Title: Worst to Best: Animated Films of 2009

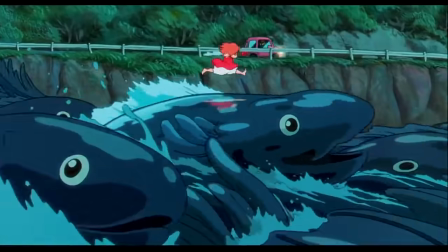But ignoring the last five to ten minutes, it is a very pleasant, charming film,
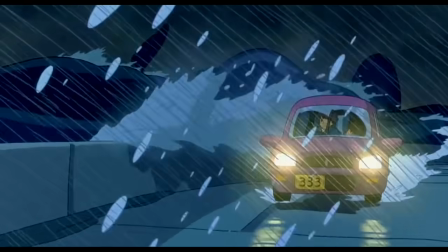even with the discomfort of describing the aftermath of a giant natural disaster as charming.
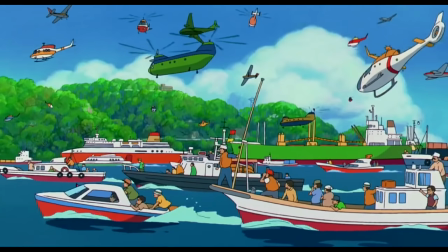We all lost our homes!
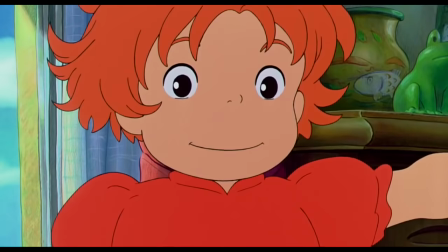Yay! still the main appeal is just about watching these adorable five-year-olds being idealistically adorable and
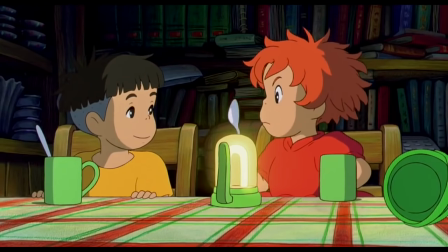fun fact every child under six that I've shown this film to loves it except for that one that ran out of the room every time Ponyo's dad showed up
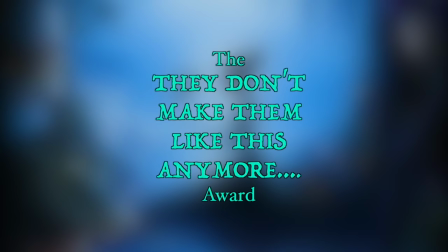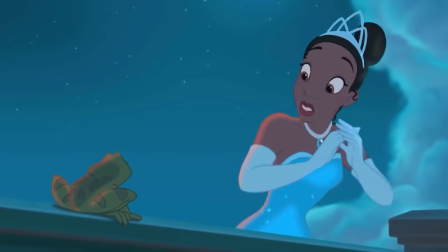the last 2D traditionally animated Disney film except for Winnie the Pooh technically Oh, I miss this.
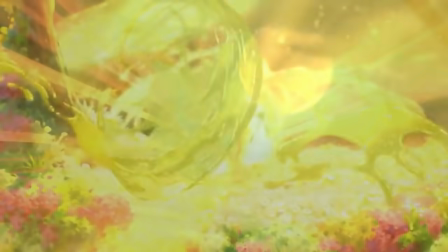Remember these beautiful designs? Remember this line work? Remember when villains didn't have to be twists?
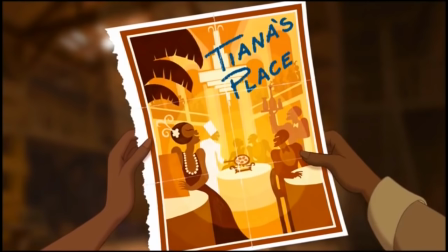Like its song collection, Princess and the Frog isn't usually considered one of Disney's best, but it does have a lot of New Orleans flair and personality.
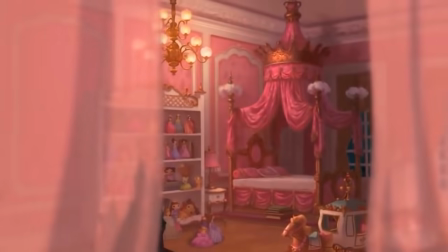Following the footsteps of the recent Enchanted, there's a lot of self-aware prodding at typical Disney and fairytale tropes,
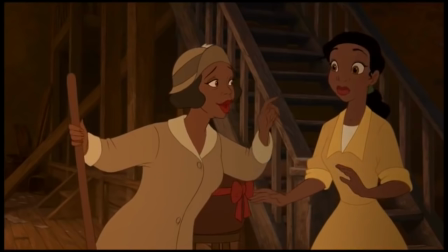some of which I think were clever, and others that weren't thought through as well.
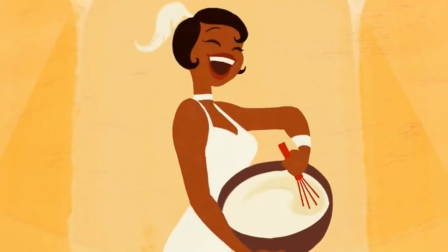It's almost hilarious how their drive to make a good female role model that doesn't rely on star wishes is not ineffective,
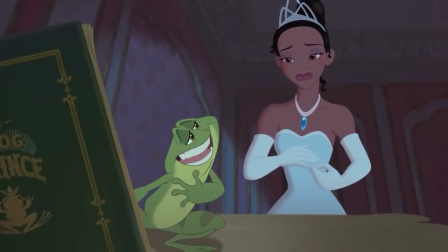but also kind of backfires when everyone insists that the career-oriented woman would be so much
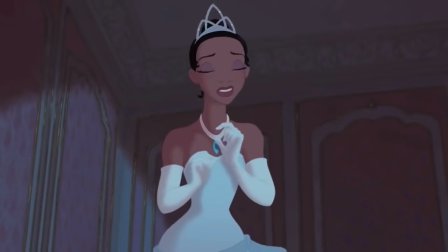happier If she just settled down the very typical romantic comedy arc of they hate each
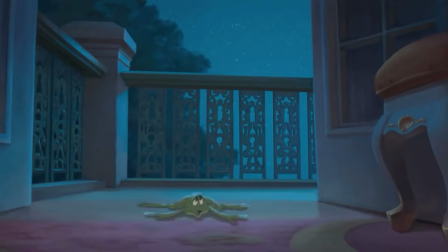other until they love each other is not One of my favorite things in the world but the two are cute,
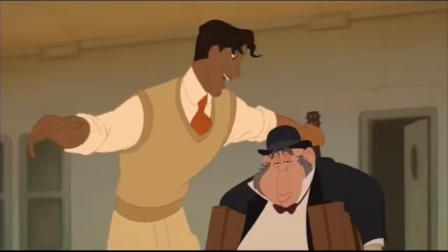especially Naveen, because for once they gave a prince an actual personality.
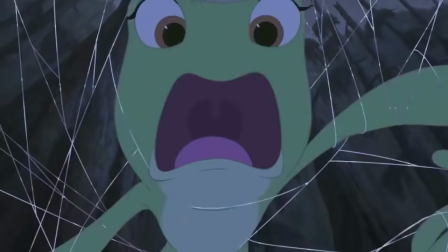Generally, I like the beginning and I like the end, but there's a whole lot of stuff in the middle that just drags.
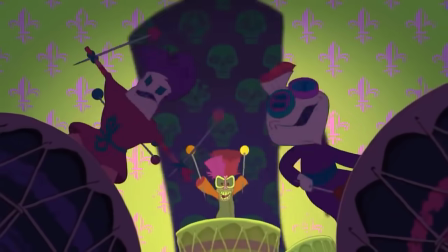Except, of course, Dr. Facilier, because every scene he's in is golden.
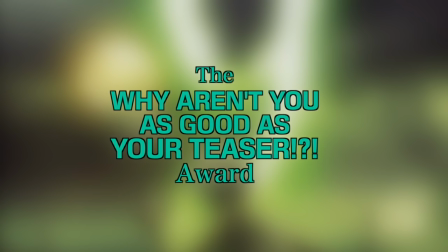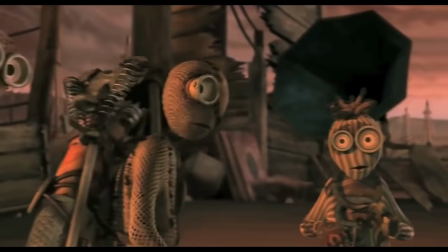Nine holds special significance for me because it was actually the very first video review I ever put on YouTube,
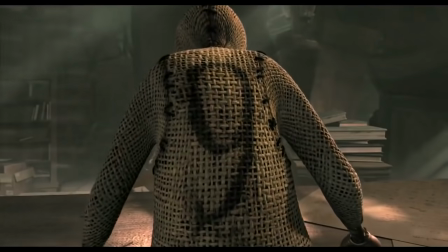on a different channel that was deleted because, again, copyright used to be worse.
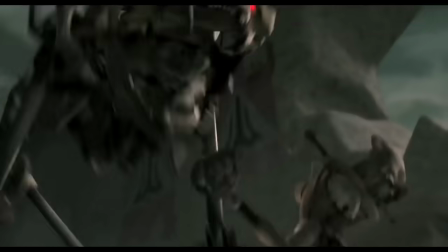This was my most anticipated film for all of 2009,
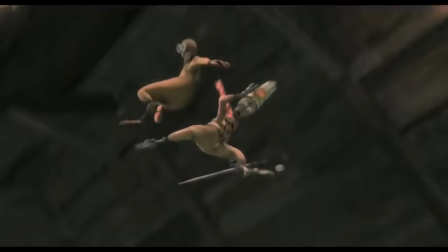so I was a little disappointed when it wasn't quite as good as I wanted it to be, which I blame mainly on a tone that tried to be dark and intense,
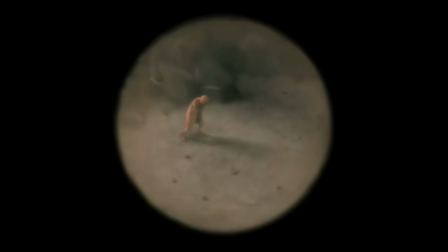but still somewhat family-friendly and half of the dialogue felt like discarded trailer fodder.
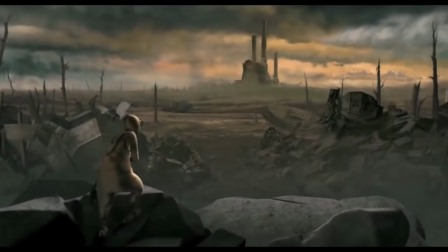But 9 still has a lot of things going for it. Design, atmosphere, nightmare fuel.
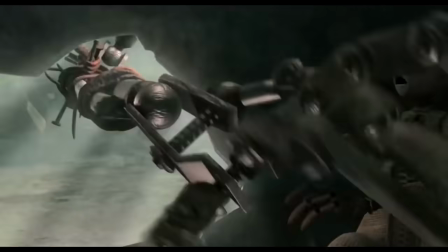People were so drawn to this film on just a conceptual level of these post-apocalyptic
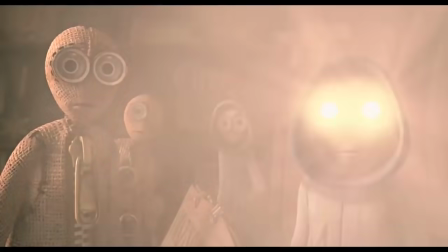stitch-punk lifeforms that it's kept a consistent cult following to this day.
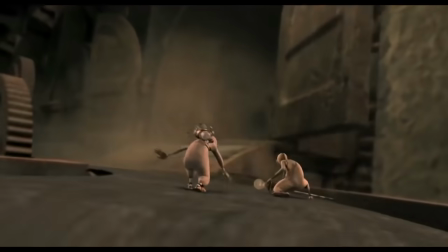If you know absolutely nothing about Nine and like horror animation, and don't expect the world of it, I think you'll be pleasantly surprised.
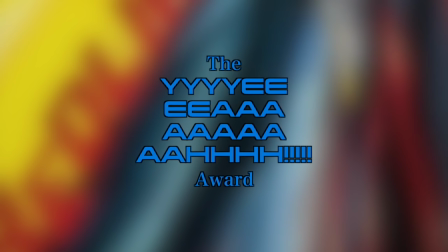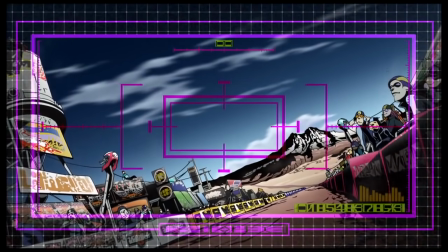One of those films where any criticism is usually matched with, who cares, have you looked at it?
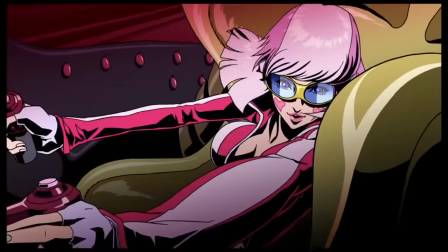Fair that this is probably not some people's personal aesthetic, but other action films wish that they could look this unique with this level of adrenaline.
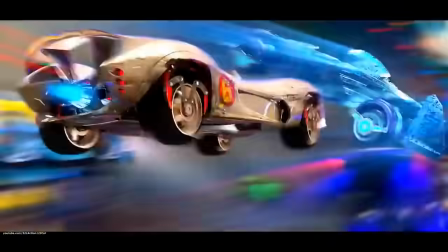Unlike a certain other live action film about stylized battle racing, which I secretly don't hate as much as everyone else does,
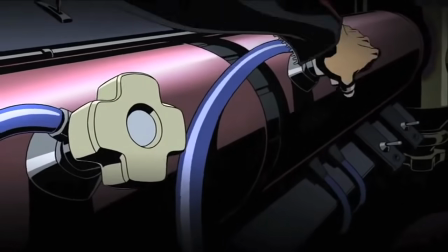the colors and details are clean enough to be able to make out what's happening,
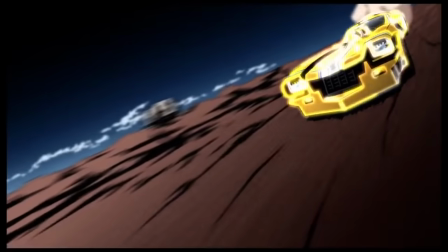and it's able to give that sense of intense speed without actually moving anything on the screen so fast that it makes the audience dizzy.
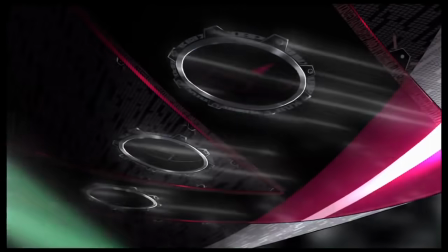Which is especially great because there is so much detail in this almost completely
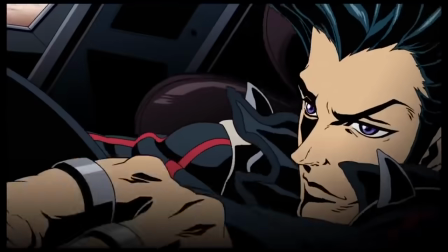hand-drawn animation that you want your audience to be able to appreciate it.
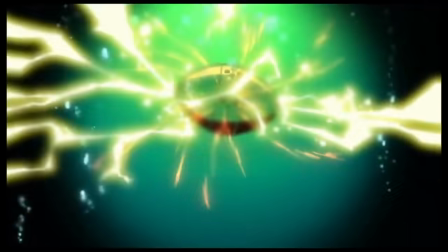Every one of their,
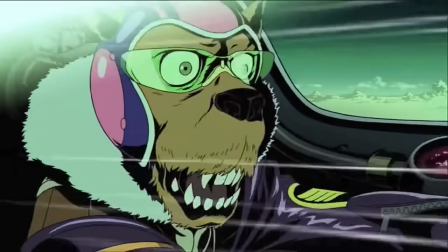lord, seemingly hundreds of alien designs is so distinct and meticulous even if they're on screen for just a second.
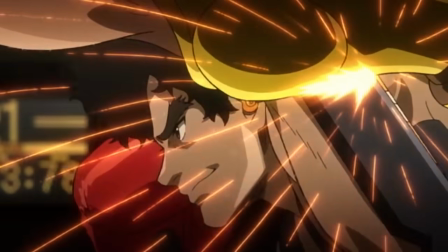Granted, if you've seen Megalobox, you've seen a better version of the post-apocalyptic sporting event Where a kinda
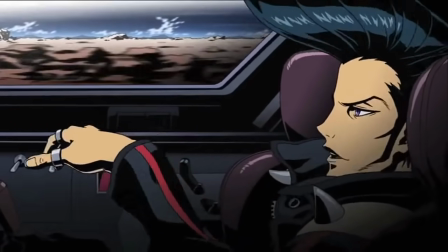Spike Spiegel lookalike works for the mob to intentionally lose until he's had enough Here,
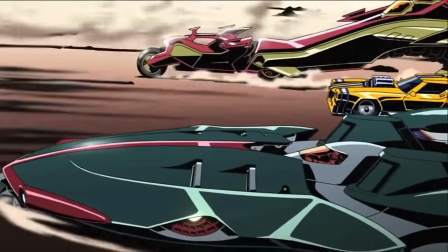while you care about the characters enough, the world is so much more fascinating It's one of those films that really does feel like it's taking
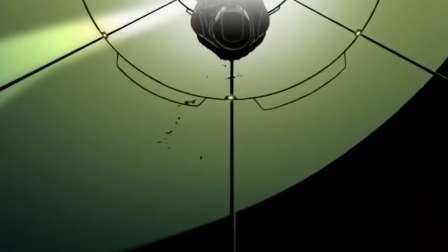place in a massive fleshed-out universe That we're only seeing the tip of the iceberg of And,
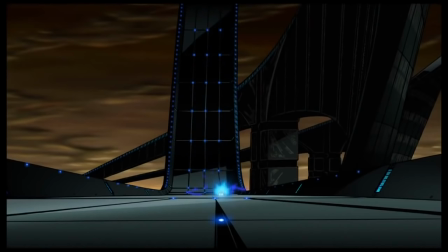of course, it's very violent and very extreme. It's not for everyone, but it is definitely a one-of-a-kind experience.
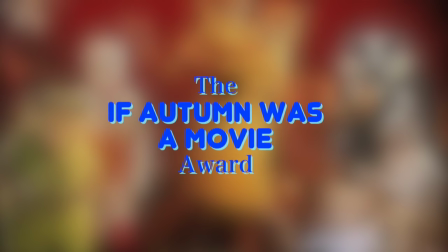The fox went out on a chilly night. He prayed for the moon to give him light.
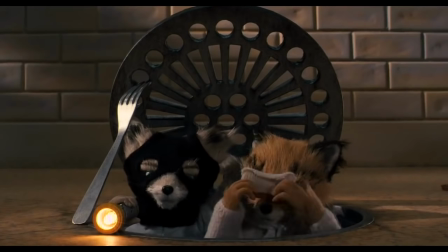Wes Anderson's filmmaking still tends to be hit and miss with people, but I love me some deadpan,
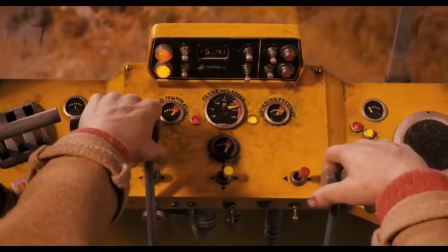witty dialogue even more when it's being spoken by well-detailed and textured stop-motion animals.
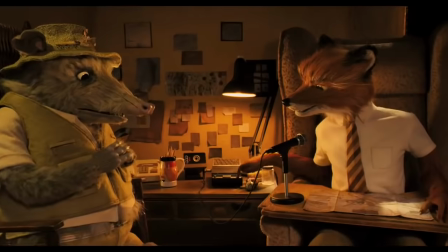Even when part of the charm of this stop-motion is how not terribly realistic it looks,
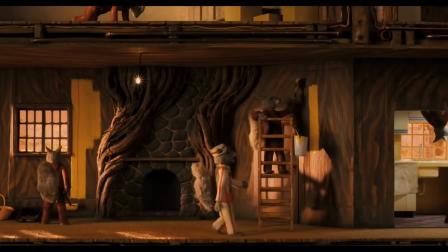but because everything is so elaborately detailed, it gives the sense of old-school and modern animation at once.
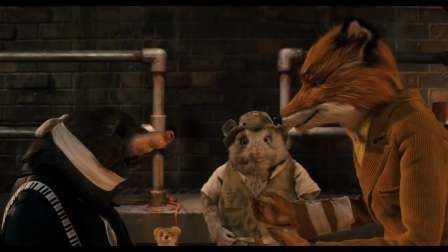It's an intriguing contrast to watch this when most Western animation leads hard on exaggeration, for this to be so subtle, off-beat, and dry.
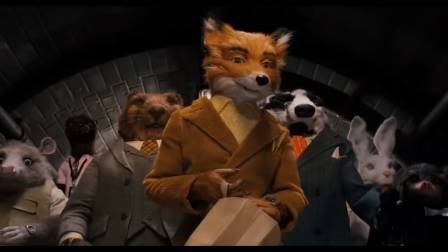Even though it's a dad to something dumb because midlife crisis premise,
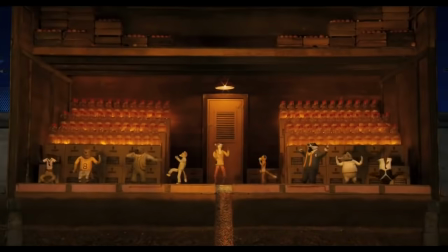The elaborate ridiculous heist are tons of fun with punches of what just happened And the family
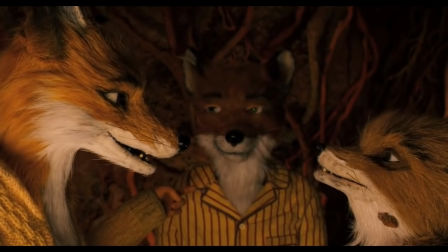heart-to-hearts feel honest and real But on the whole is just a very quirky funny movie
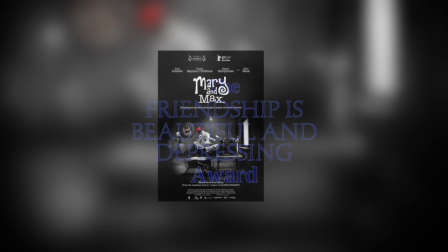Don't ever let me start feeling lonely Mary
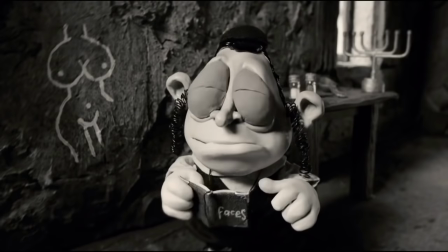and Max is an amazing stop-motion work from Australia Based on a semi-true story,
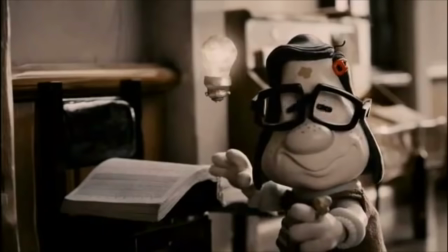lonely child Mary randomly picks a name out of a phone book and writes a letter to a man with Asperger's in New York,
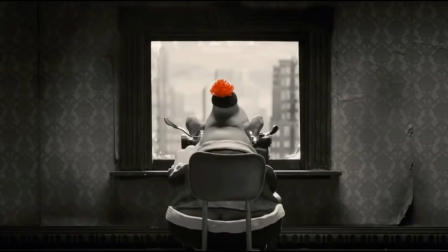and the two become pen pals over the course of their lifetime and watching their relationship and lives go through their ups and downs.
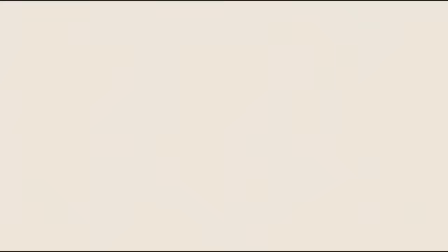The look is deliberately rough and dirty, and the movements are a bit stiff,
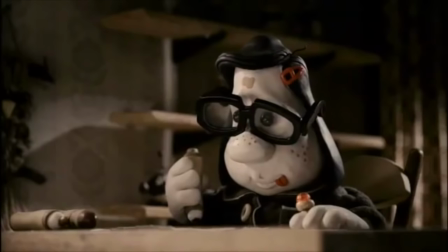but with the monochrome, it perfectly conveys a gloomy but quirky world, which defines the movie perfectly.
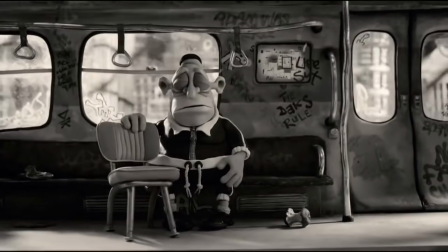And while their letters and questions they ask each other are funny, this film goes to some dark, uncomfortable places.
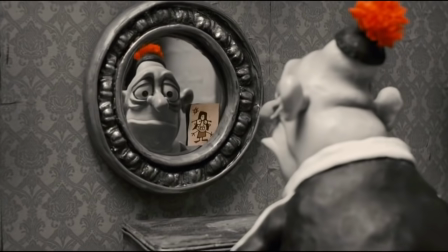PG-13 almost R-rated places, but it is also one of the best friendship stories I've ever seen.
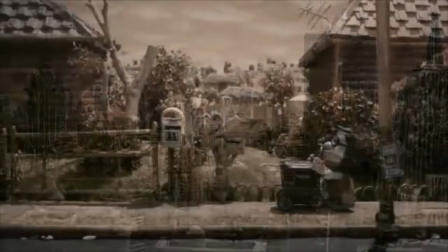It's just... I just can't. It's Coco all over again. Look out, it's gonna make your computer screen freeze.
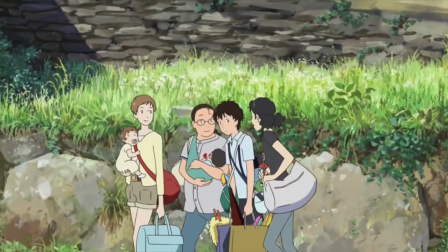Look out, erase the Easter eggs off your DVDs. Ah, bless Mamoru Hasoda and his familial fantasies.
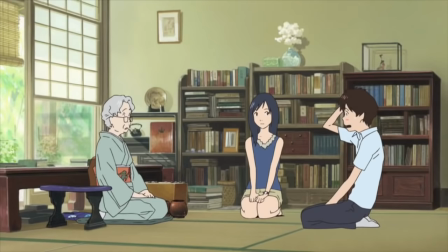Where other films, even on this list, have struggled with its differing stories and tones, Here,
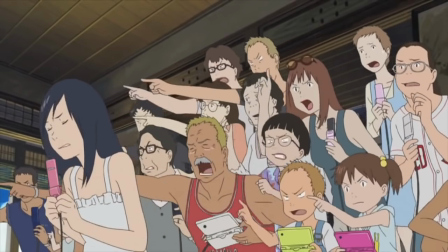half the story is about a massive family reunion going through various personal family drama as seen through the eyes of a tag-along math expert,
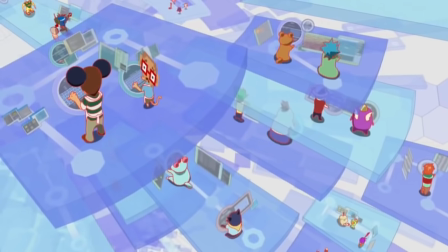and the other takes place in a universal social media hub that is being attacked by a computer virus that threatens the entire world.
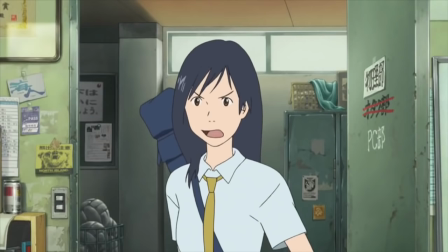But this time, it really works. This film is spectacular.
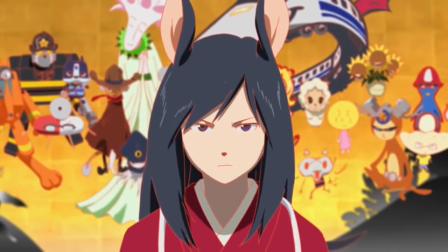Firstly, I am so grateful that a movie where so much of it takes place on a social media platform is not a technology cautionary tale,
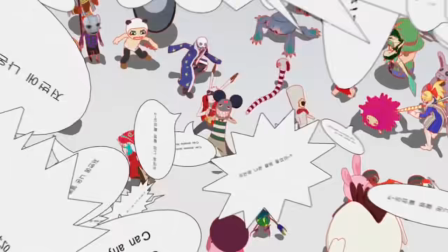Nor is it a the internet makes us less human message.
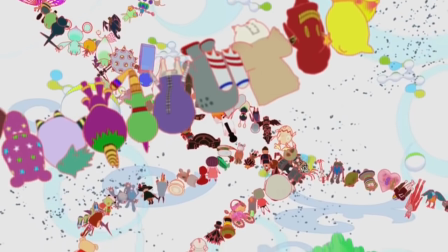This movie is literally about the connections between People and frames the internet as just a neutral extension of that Oz is the main
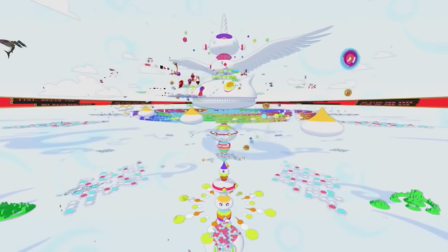setting for the conflict as well as the cool visuals and avatar designs and action
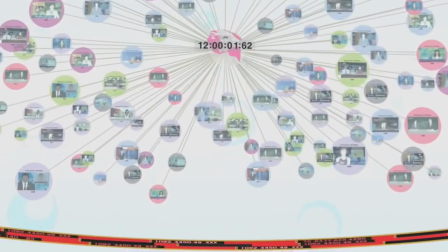scenes I mean Wreck-It Ralph 2 can try but for my money This movie is already one my favorite visual interpretation of the internet.
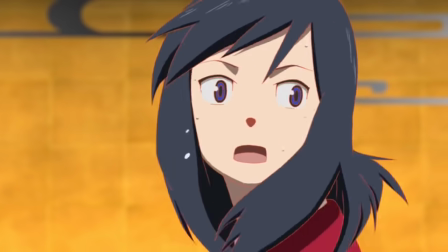The main focus is the family There are so many members that you will not be able to pick up names or even many faces,
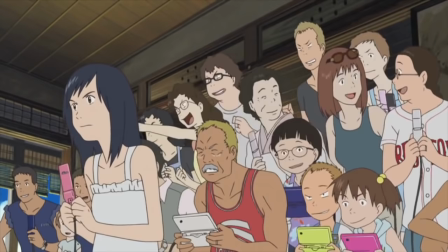but you just watch the way they act and talk and fight with each other,
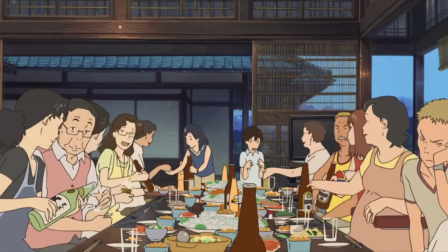and you can feel that this is a group of people that have known and loved each other forever.
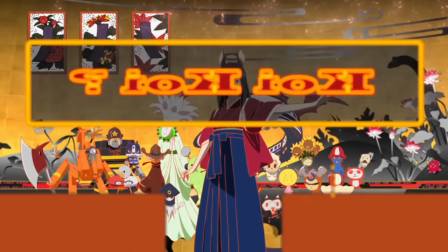It is exciting as well as incredibly endearing. And hey, now that I know how to play Hanafuda, I actually know what's kind of happening in this scene.